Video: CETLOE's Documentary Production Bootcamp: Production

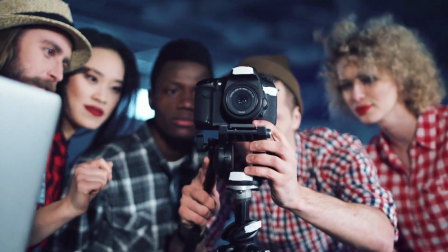[0:10]
Welcome back to Georgia State University's Center for Excellence in Teaching and Learning Video Production Bootcamp module.
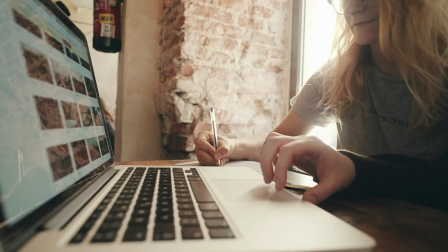[0:17]
In the previous video, you learned about the pre-production process and how to prepare yourself for shooting your production.
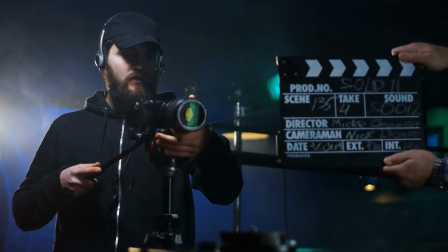[0:25]
Now, it's time to shoot your video. Videography. Know your equipment.
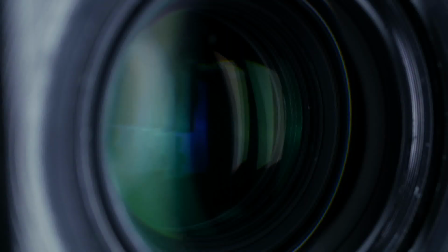[0:31]
There are two ways to shoot video with most cameras, auto and manual.
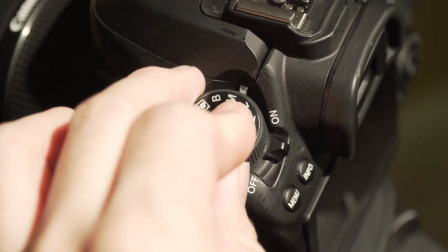[0:36]
When shooting with your camera's automatic settings,
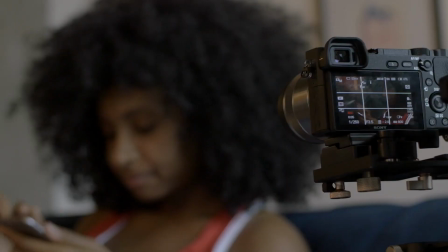[0:39]
the camera will try to give you the best quality shot by making automatic adjustments based on the lighting of the scene you are shooting.
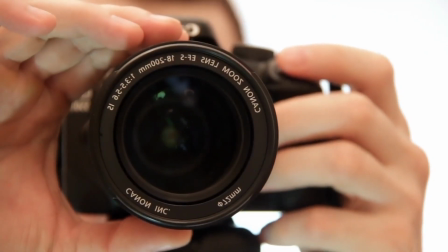[0:46]
If you can provide an adequately lit set, most modern cameras can give you a very high quality shot without requiring any camera setting adjustments.
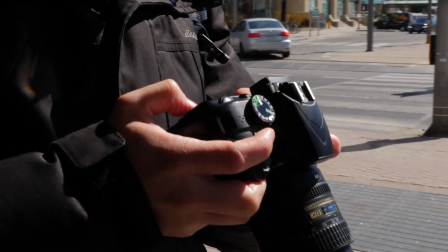[0:55]
But when you learn to use your camera's manual settings, you can make adjustments that will allow you to manipulate your scene's focus, color,
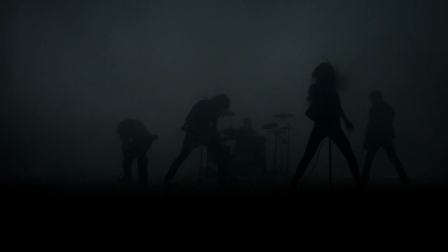[1:04]
contrasts, and depth of field to give your video a more stylized and professional look.
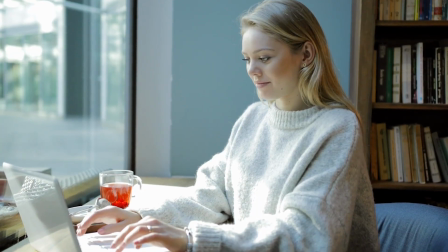[1:09]
Learn more about your camera's manual settings here. Planning the look.
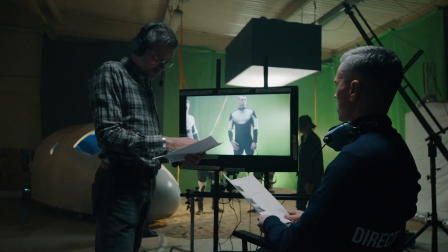[1:14]
The look, style, or aesthetic of your video will establish its tone.
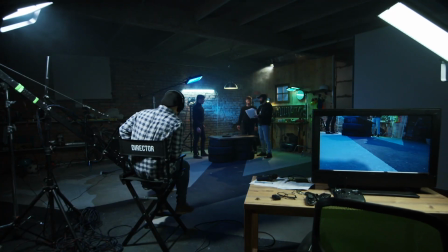[1:19]
The style is also an important element of establishing the voice of the video maker.
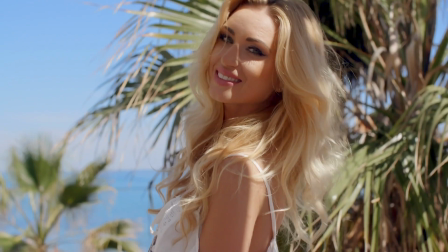[1:25]
Slight changes in your camera work, lighting, color, or location can have a drastic effect on the way your video is read or experienced.
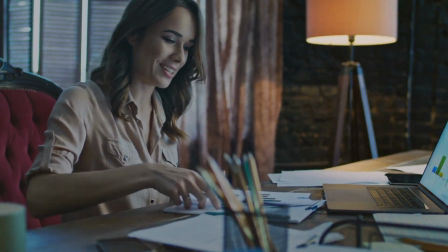[1:34]
Let's look at some of the production choices that help to establish a video style. Camera movement.
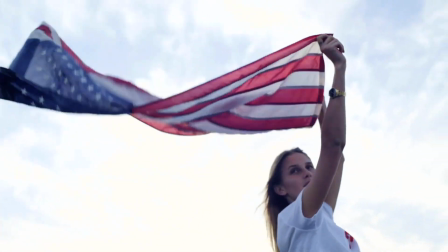[1:40]
Using a handheld camera will give your video a kinetic energy that is harder to establish with a static camera.
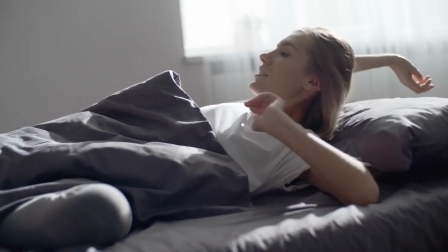[1:46]
The movement of the handheld camera can also establish the presence, perspective, or voice of the video maker.
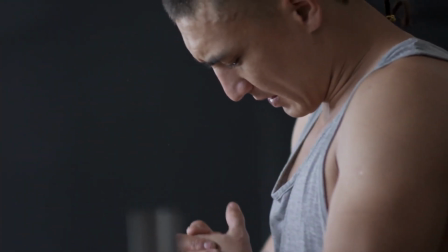[1:53]
That kinetic perspective can also create a more immersive experience for the audience.
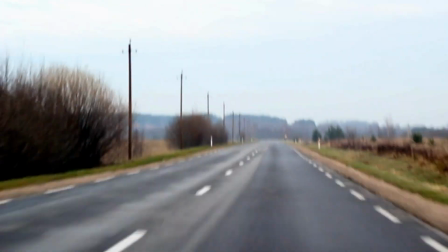[1:59]
However, the shakier the camera gets, the more that presence is felt. So don't go overboard and make the audience nauseous.
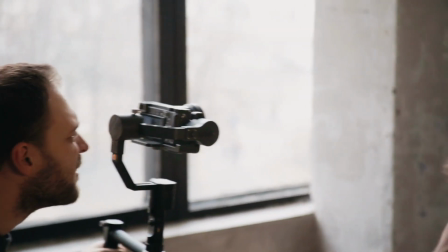[2:07]
If possible, use a camera stabilizer to give the camera smoother movement.
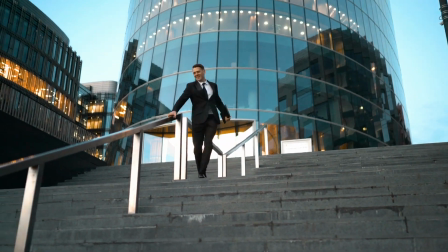[2:11]
A static camera on a tripod can create a more precise, focused,
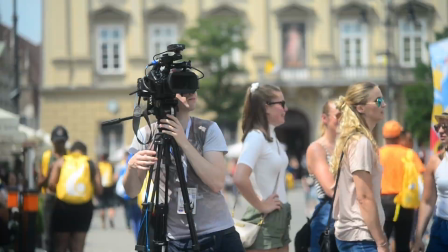[2:16]
or grounded look that will allow for more specific, intentioned camera movement.
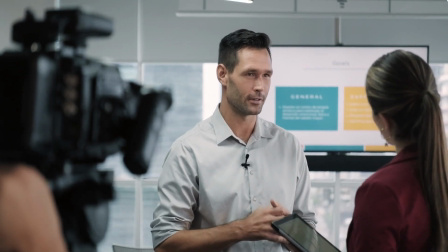[2:21]
It is best to use a static camera when shooting interviews. Lighting.
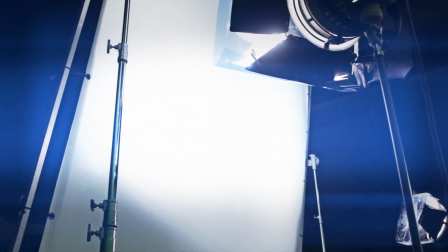[2:26]
Another important stylistic choice in the development of the aesthetic of your video is the lighting.
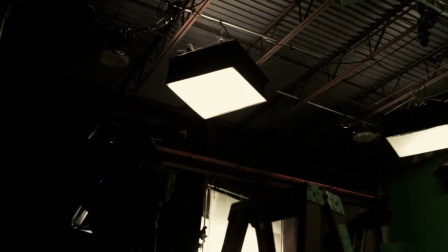[2:31]
The choice between shooting in controllable locations with refined lighting setups and shooting in less
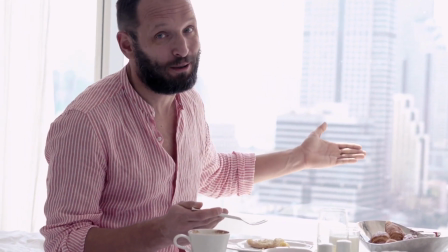[2:37]
controllable locations using natural or practical lights will be an important choice in the final aesthetic of your video.
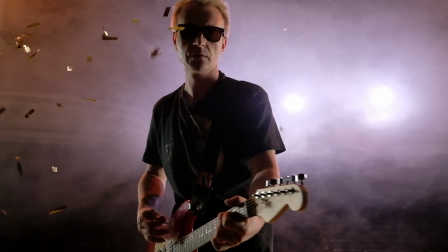[2:44]
Consider how your choice will affect your video's tone. We'll talk more about lighting later.
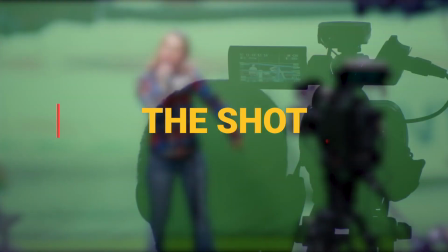[2:50]
The shot. The shot is the language of video making.
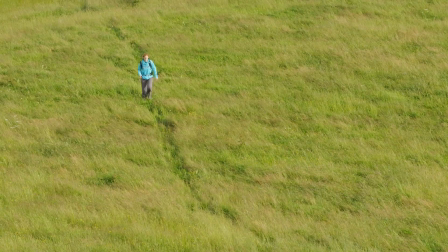[2:54]
Each type of shot conveys a different meaning and has a different effect on the viewer.
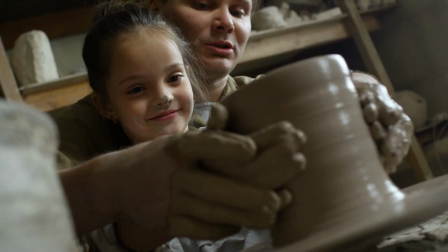[2:59]
A shot is defined by how you choose to position your subject within the frame, or how you frame the subject.
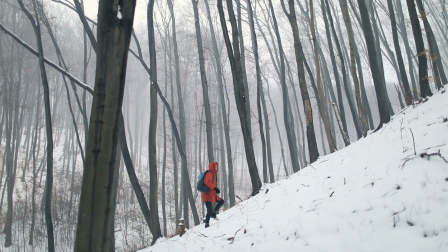[3:06]
Let's take a look at some standard video shots. The establishing shot is a very wide shot that establishes a location for the viewer.
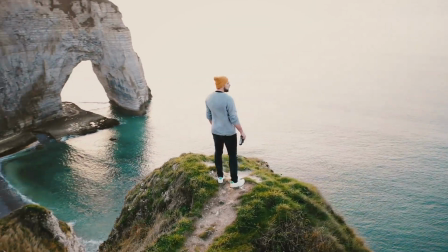[3:14]
A wide shot shows your subject from head to toe. The wide shot works best to focus on the subject's movement,
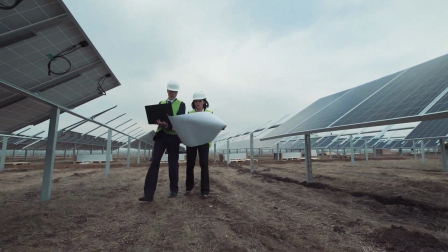[3:22]
or to display the subject's position within a space and interaction with the people and/or space around them.
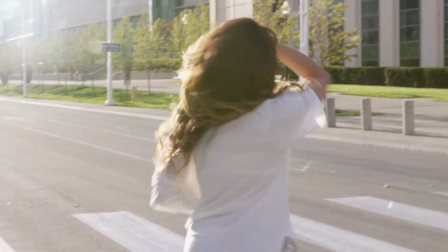[3:28]
A medium shot frames your subject from the waist up. The medium shot allows for more detail and greater emphasis on your subject's facial expression.
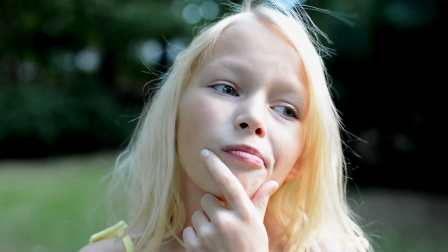[3:37]
A close-up shot is more intimate. It generally frames only the subject's face.
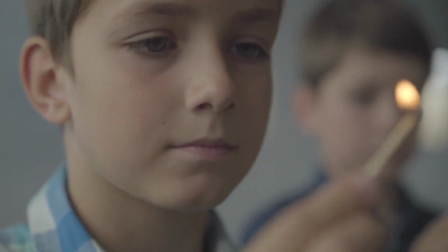[3:43]
The close-up shot further focuses the viewer and emphasizes your subject's emotional state.
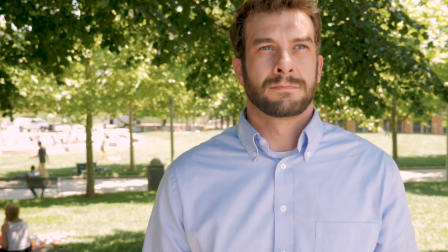[3:48]
Your shot choices determine the information you provide your audience and therefore dictate the story you are telling.
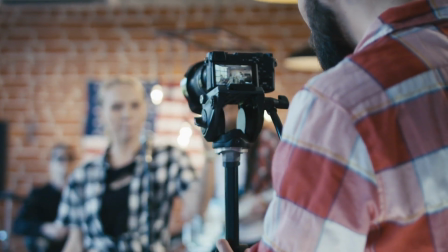[3:55]
The shot is the language of the video. Making intentional and diverse shot choices will help you work towards a video that is more immersive,
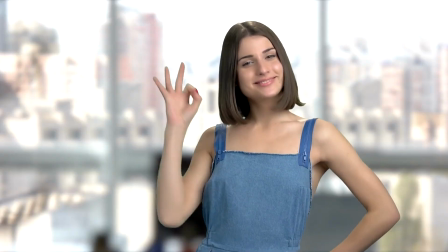[4:04]
informative, and compelling, and therefore more successful. Camera positions.
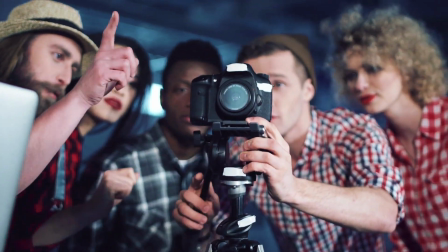[4:10]
There are a few essential camera rules to follow in order to ensure
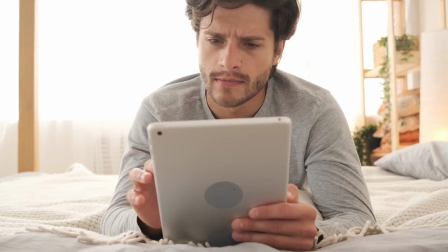[4:15]
that your video footage is coherent and does not confuse or distract your audience.